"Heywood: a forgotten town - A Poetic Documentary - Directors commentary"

You can't turn around and tell me that it's just fallen down because it just hasn't. i do not believe that it will have fallen down it is a bit slanted so i'm a little bit about that but uh end of day the road was slanted and i filmed it on a wide angle lens so it would have been um slanted but yeah also i'm gonna change the battery in the camera it's like the thing is it's like if you're ever in the town in the morning you still see people in it at like nine o'clock in the morning not necessarily drinking but some of them are drinking which Which is mental because it's literally like stupid o'clock in the morning. I always, I was told that you're not allowed to serve alcohol before like 10am. I've been in Wetherspoons at like before 10am on like a weekend and stuff with like my dad and stuff. To get a breakfast obviously because I'm a weirdo. And there's been people drinking pints at like Carly and stuff and it's like,
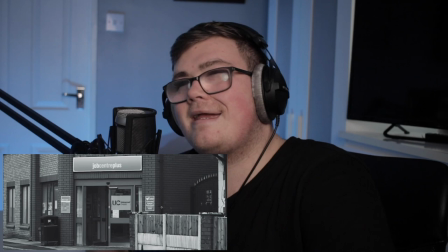(15:41)
that's pretty good. you know your life must be very good this is funny because literally it's just job center nobody in about the 10 minutes i waited nobody come to it and you'd think oh nobody works according to the statistics on the rochdale council's website the unemployment rate is really bad and i did not see a single the only person that walked past were a woman with a kid and she didn't go in it no nobody bar her walked past so i literally had to film myself but i didn't use that bit because it was embarrassing so i just used this thing uh when i did it as well it says on the door that um please use the other door and i didn't realize
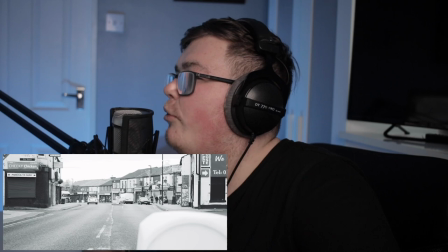(16:27)
so yeah i almost walked in and that were a little bit embarrassing i don't like this shot but it does
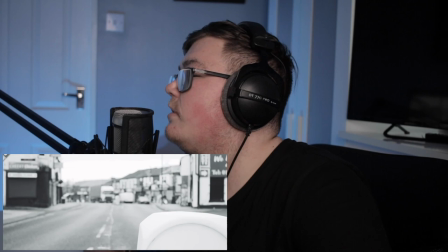(16:34)
because you've got a close down take you've got close takeaway and someone's for sale or something uh
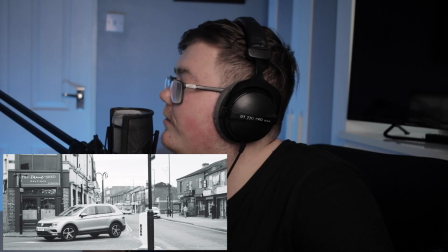(16:39)
look you can see the amount of for sale signs it's mental it is pretty mental and then like you get this building like boarded up windows and it's like yeah there's like there's like a what they call it a fun fair i think that's the correct word for it literally like a fair thing on a field probably run by gyppos oh it's like oh yeah next to iceland
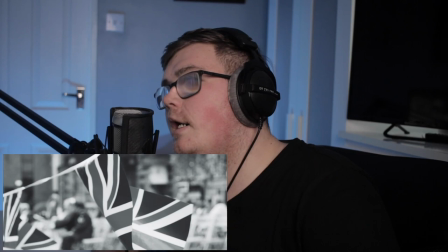(17:09)
it's like
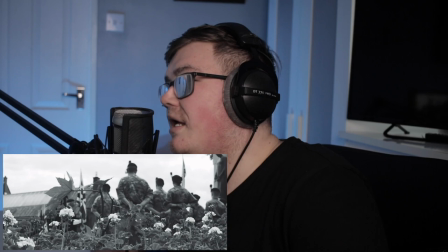(17:12)
again the shot from my an older video i did
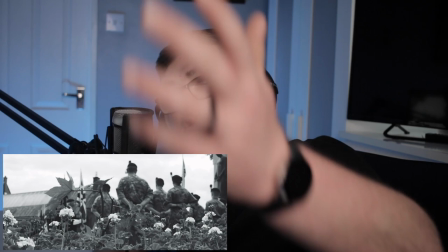(17:19)
again yeah so this is where it starts to get a bit more positive so i've used shots like the soldiers and they were doing their um parade
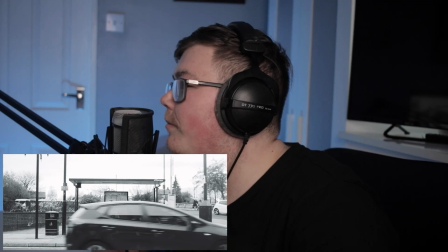(17:26)
they were a bit in this one with this lady at the
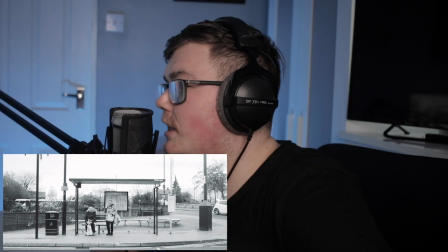(17:31)
bus stop on the right or on the right of the screen she in i
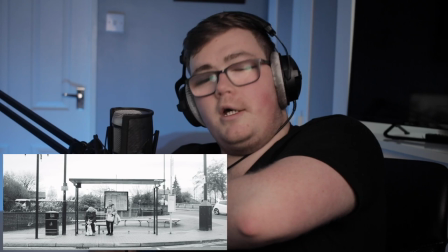(17:36)
think at the start of it she literally were putting her hands down the top i don't know whether she was scratching her armpit
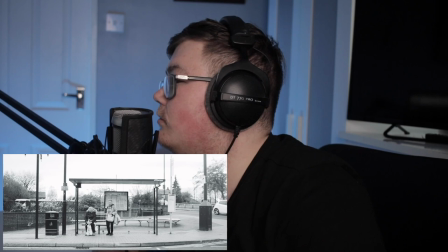(17:41)
playing with the tit or what i don't know but i don't even know did i include that bit no i didn't i i think i don't think the um commentary fits i should have really used a shot where there were lots of people.
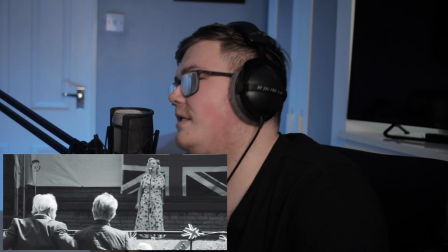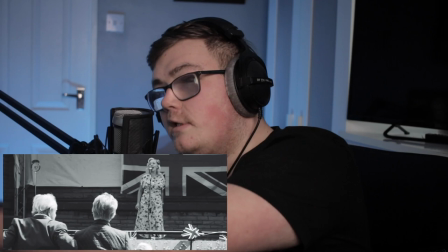(18:00)
This is kind of a positive image because these two elderly people look like they're having quite a good time.
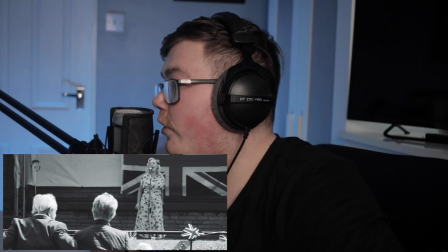(18:08)
So I'm just like, well that's good. And she's up on a stage, she looks happy.
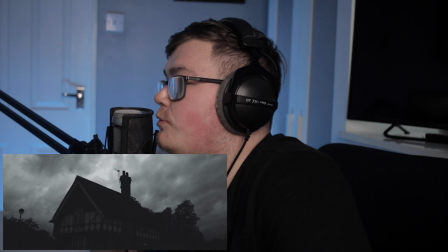(18:13)
Probably because she's being paid. But it just I don't know, there's something about it that I think is a good shot. I quite like this one.